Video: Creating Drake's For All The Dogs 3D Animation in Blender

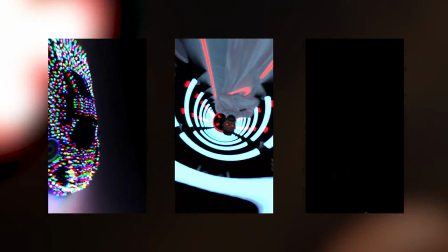Today I'm going to go over how I created this Drake for all the dogs animation using Blender, which Drake actually ended up seeing and sharing on his story.
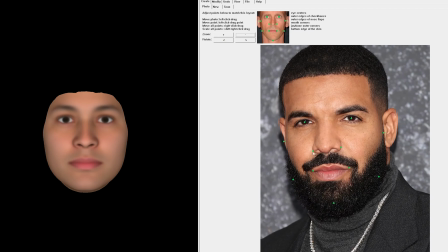So for the 3D model of Drake, I used my go-to workflow of FaceGen with DAZ Studio.
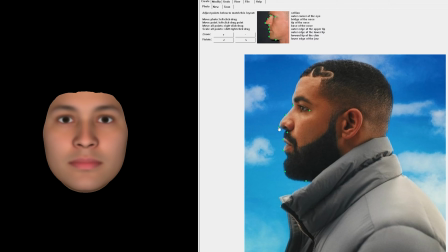I love this workflow because it only requires 2 good quality images, and then the rest of the work is done by these amazing softwares.
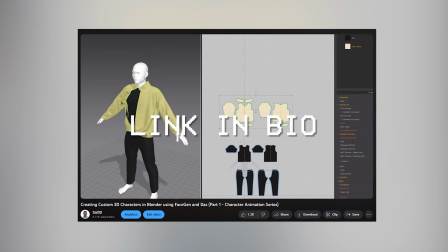You can watch my character creation series to get a more detailed overview of this whole process. Now once I had my Drake model, I imported it into Blender and I started off by adding in some hair.
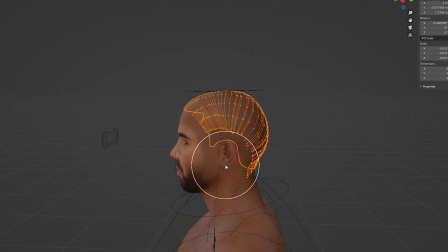Recently he's been wearing 2 different types of cornrows, one with 4 braids and one with only 2 braids.
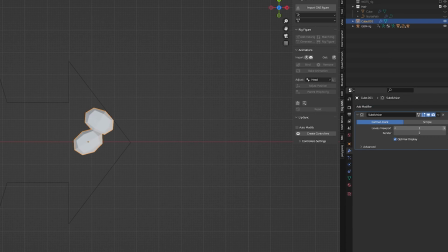I decided to create both versions that I would use in different scenes. Now I completely underestimated how long this would actually take.
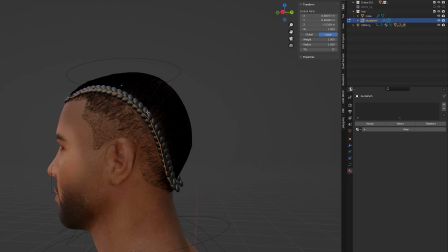It was a painful 4 hours trying to get the hair to look somewhat decent, but in the end I was super happy with how it turned out.
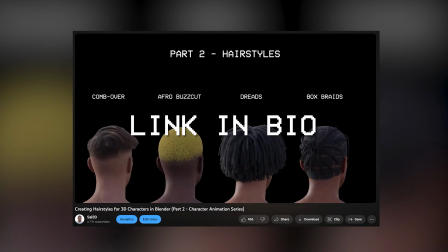I have a full video on hair creation as well in my character creation series. Now for the outfits, I created 2 different outfits for this animation.
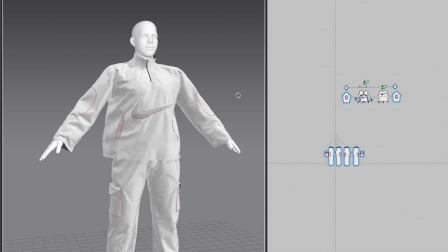The first one was a futuristic Nike tracksuit with a glowing logo. This was inspired by the Nike vest he wore on his most recent tour.
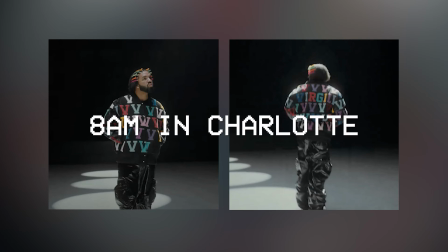And the second outfit was inspired by the outfit he wore in his music video for 8 AM in Charlotte. And I also added some glowing hair clips as well, which I thought would be fitting with this outfit.
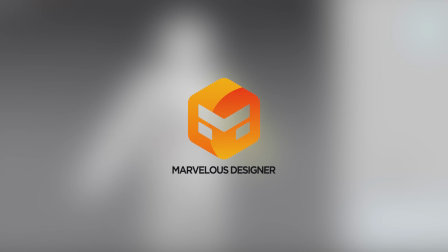I created both outfits using Marvelous Designer. It's my go-to workflow for creating clothing.
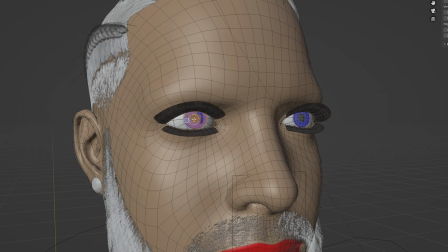I have a short tutorial on that as well that you can check out. Now lastly, I also changed the material on his eyes to a glowing red color to match the goat on the album cover.
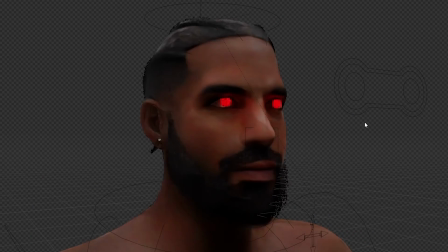This small change really helped tie the whole concept together.
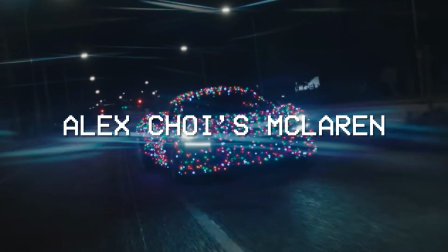Now for the first scene, I wanted to recreate Alex Choi's McLaren, which was using the music video for Another Late Night.
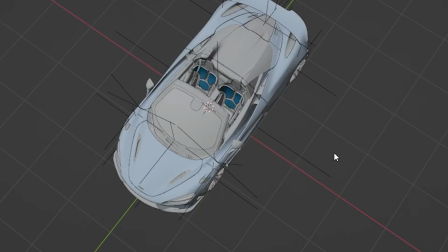Now for the 3D model of the car, I found a pretty close match on BlenderKit. The only issue was that the car didn't have a roof and it didn't have the same wheels.
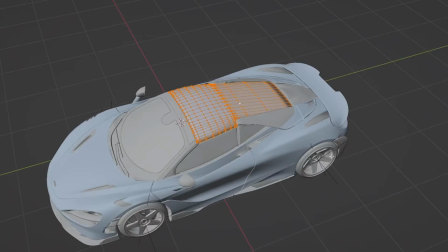So I quickly modeled both of those to get the car to look as close to the original as possible. The part that took a while to figure out was how I was going to add in all the Christmas lights.
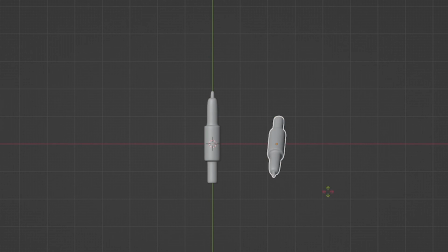I decided I would first model one single light and then duplicate it a couple times. Then I gave each one a different emissive color.
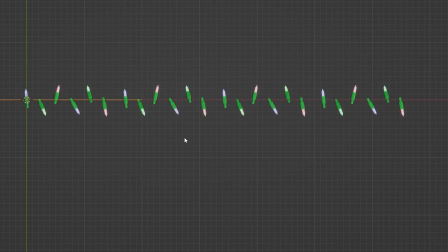I added an array modifier to be able to change the length of the lights. Then I also added a curve into the scene and added the curve modifier to the lights. Now by selecting the curve as the curve object, it allowed me to change the shape of the lights using the curve.
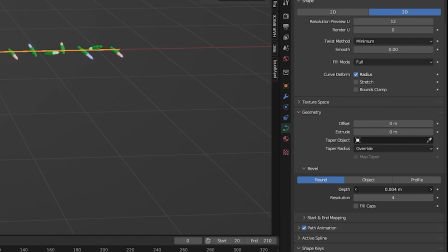Lastly, by increasing the depth value of the curve, I was able to give the curve some thickness.
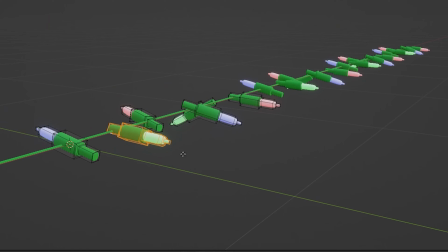This would act as the wire that connected all the lights together. Then it was just a matter of placing the lights all over the car. This was a very time-consuming process because I had to manually place all the strands. But after an hour or so, I was finally done and the car looked amazing.
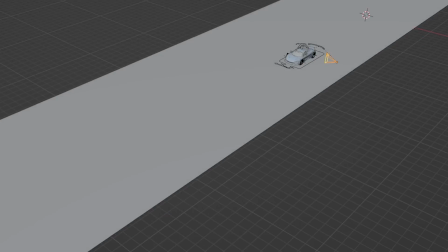Now for the camera, I had to parent it to the rig of the car. This way, when I keyframed the car to move forwards, the camera followed as well.
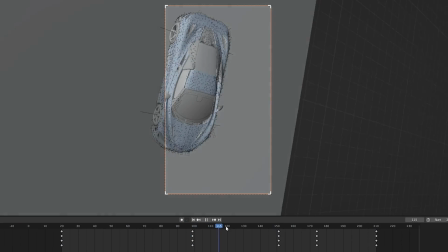From here, I added additional keyframes for the camera so it panned around the car and then into the front wheel. And with that, the first scene was done. The second scene was definitely the easiest one to create.
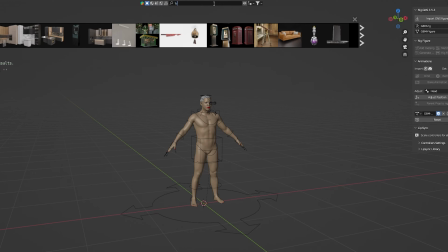I wanted to create a cool tunnel shot where the camera goes through the tunnel and into the character's eyes.
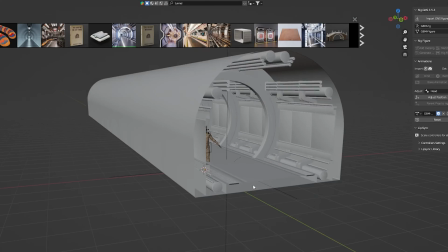So I searched for a tunnel in BlenderKit and I found this amazing futuristic looking tunnel that I imported into the scene.
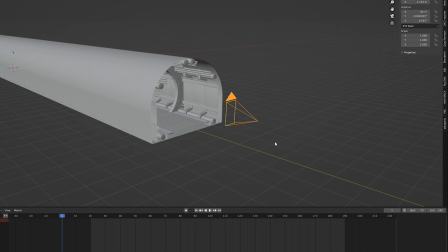Now to animate the camera, I keyframed the camera on the first frame at the initial position.
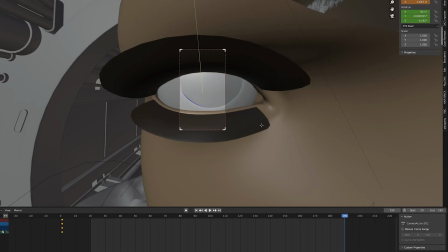Then I went to the end frame and positioned the camera inside the eye. I decided to rotate the camera by 180 degrees at the end frame and add a keyframe for it.
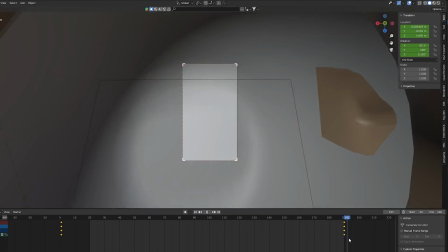This gave me a nice rotating camera effect. But even with this, there was still something missing: camera shake.
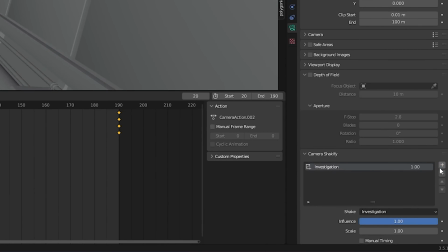I used the camera shakeify add-on and then added 2 of the camera shake presets that I really like.
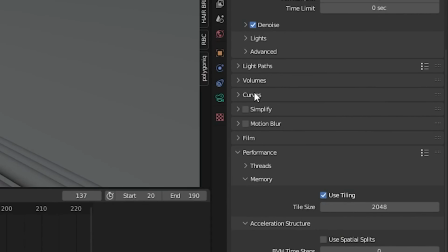This really made the whole shot feel a lot more dynamic. Lastly, I added some motion blur and set the value to 0.85 to make the movement feel a lot more dramatic.
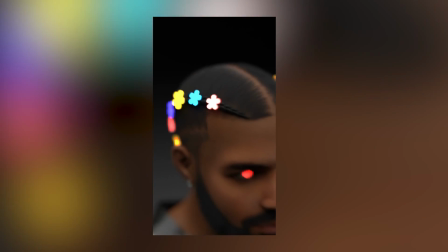And with that, the second scene was done. For the third scene, I wanted to do a close-up shot that rotated around the character.
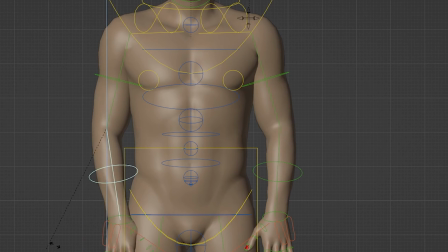First, I posed the character with his arms down. Now this part was pretty straightforward. The problem was that by just putting him in a static pose, the character didn't look alive.
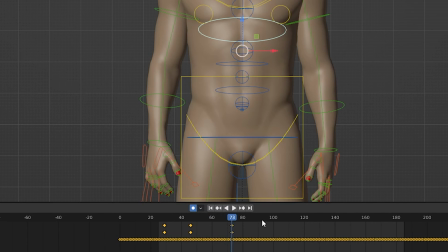So to fix this, I had to add in some micro movements to different spine bones of the body and keyframe them across the timeline.
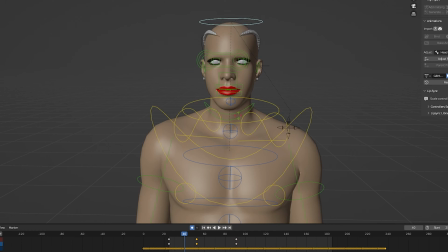Then I also added some subtle head movements as well to really give the animation a little more life.
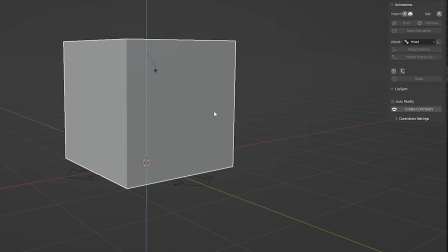Now for the rest of the scene, it was actually a very simple setup. I used the cube as the background for the scene.
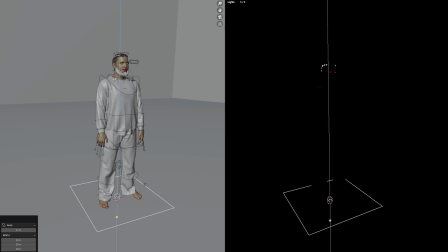And then I added a single area light, which I placed right above the character. And I increased the strength of the light to 50 watts.
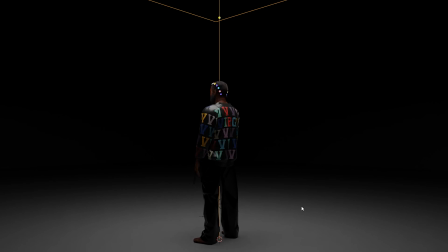I wanted the hair clips to be the main focal point of the scene, so I made sure the background was fairly dark.
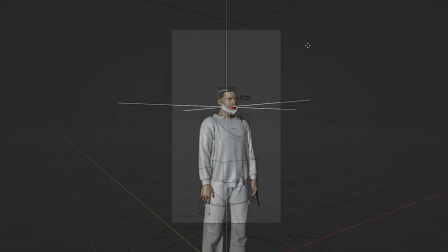Now to get smooth camera movements, I added an empty object into the scene and placed it on the character.
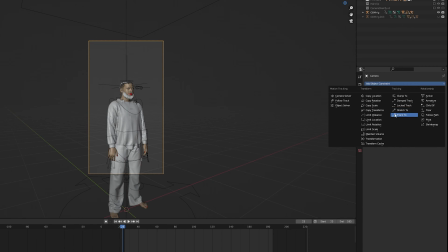And then I added a track 2 constraint on the camera and selected the empty object as the constraint object. Now as I moved the camera, it stayed locked onto the character. This is one of my favorite camera movement techniques because it allows me to create very clean movements with very little effort.
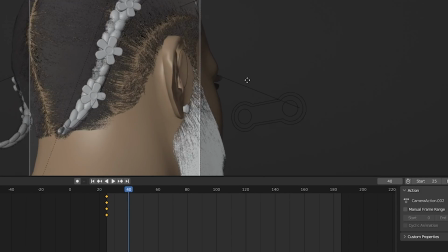I keyframed the camera at different points around the character until I got something that looked like this.
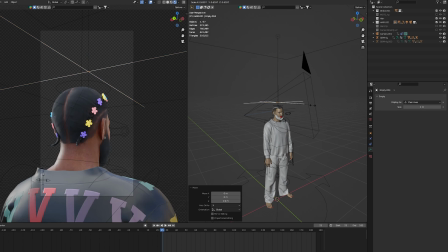Now lastly, I added another empty object into the scene to use as the depth of field value for the camera.
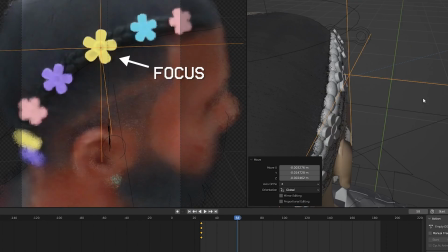The depth of field value essentially determines what point to focus on while blurring out the rest of the scene. In this case,
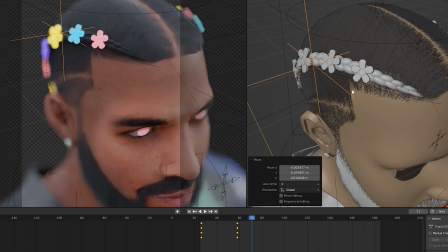I keyframed the depth of field empty object to focus on different hair clips as the camera panned around the character.
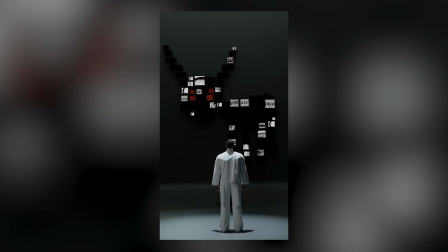And with that, the third scene was finally done. Now for the last and final scene, I wanted to create a scene where Drake is looking at the album cover his son made.
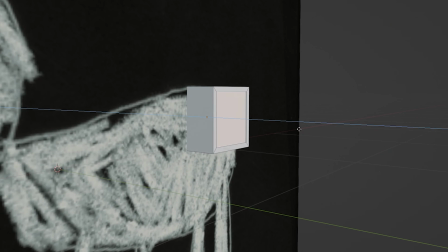But to stick to the futuristic theme of the animation, I decided to create small cube TVs in the shape of the album cover.
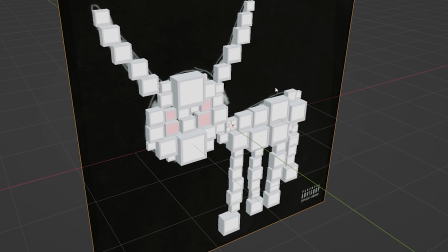Now I didn't want to leave the screens blank, so I decided to show something relevant to the album.
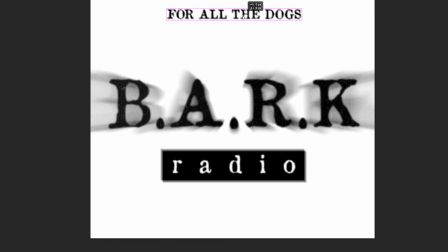I decided to create a poster for Bark Radio, which is an ongoing theme around the album and is referenced on a couple of tracks as well.
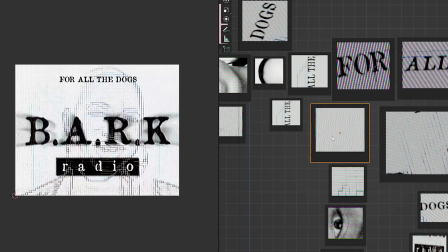Then in Blender, using the UV editor, I placed different parts of the poster on different screens until I was happy with the final result.
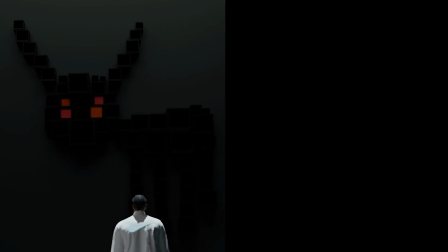Now I wanted the screen to be off at first and then turn on after a couple of seconds.
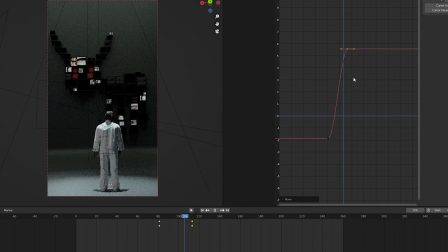So I keyframed the emission value and staggered the timing so some screens turn on first and then others after.
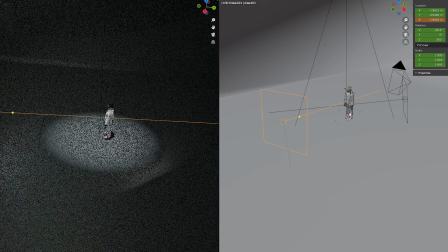And the setup for the rest of the scene was pretty straightforward as well. I set up a couple of area lights in the scene and then keyframed the camera to pan down. And with that, the last scene was finally done. Next, I opened up After Effects for some post-processing.
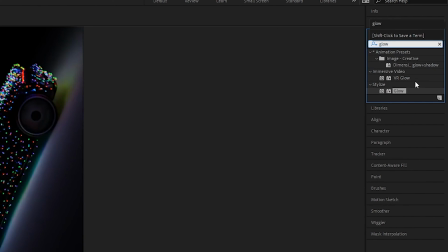In a new composition, I added all the scenes. For the car scene, the tunnel scene, and the close-up scene, I added a glow effect to really make the colors look more vibrant.
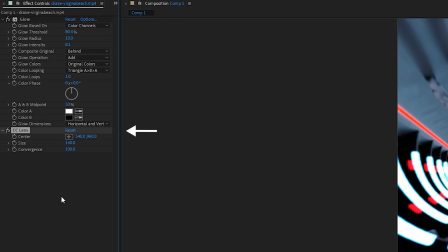For the tunnel shot, I also added a CC lens effect to distort the edges.
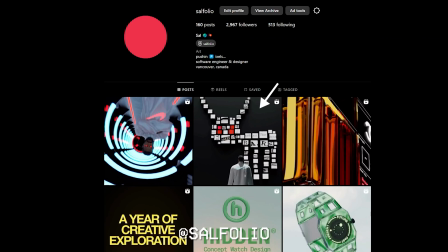I would highly recommend checking out the final version of this animation on my Instagram, which has the added music and sound effects.
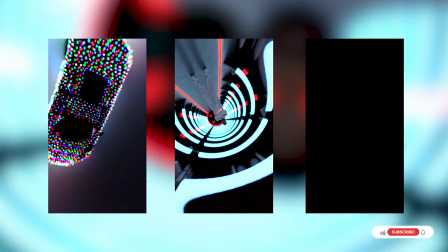And that is it for this video. I really hope you enjoyed it. Finally, like and subscribe, and I'll catch you in the next video.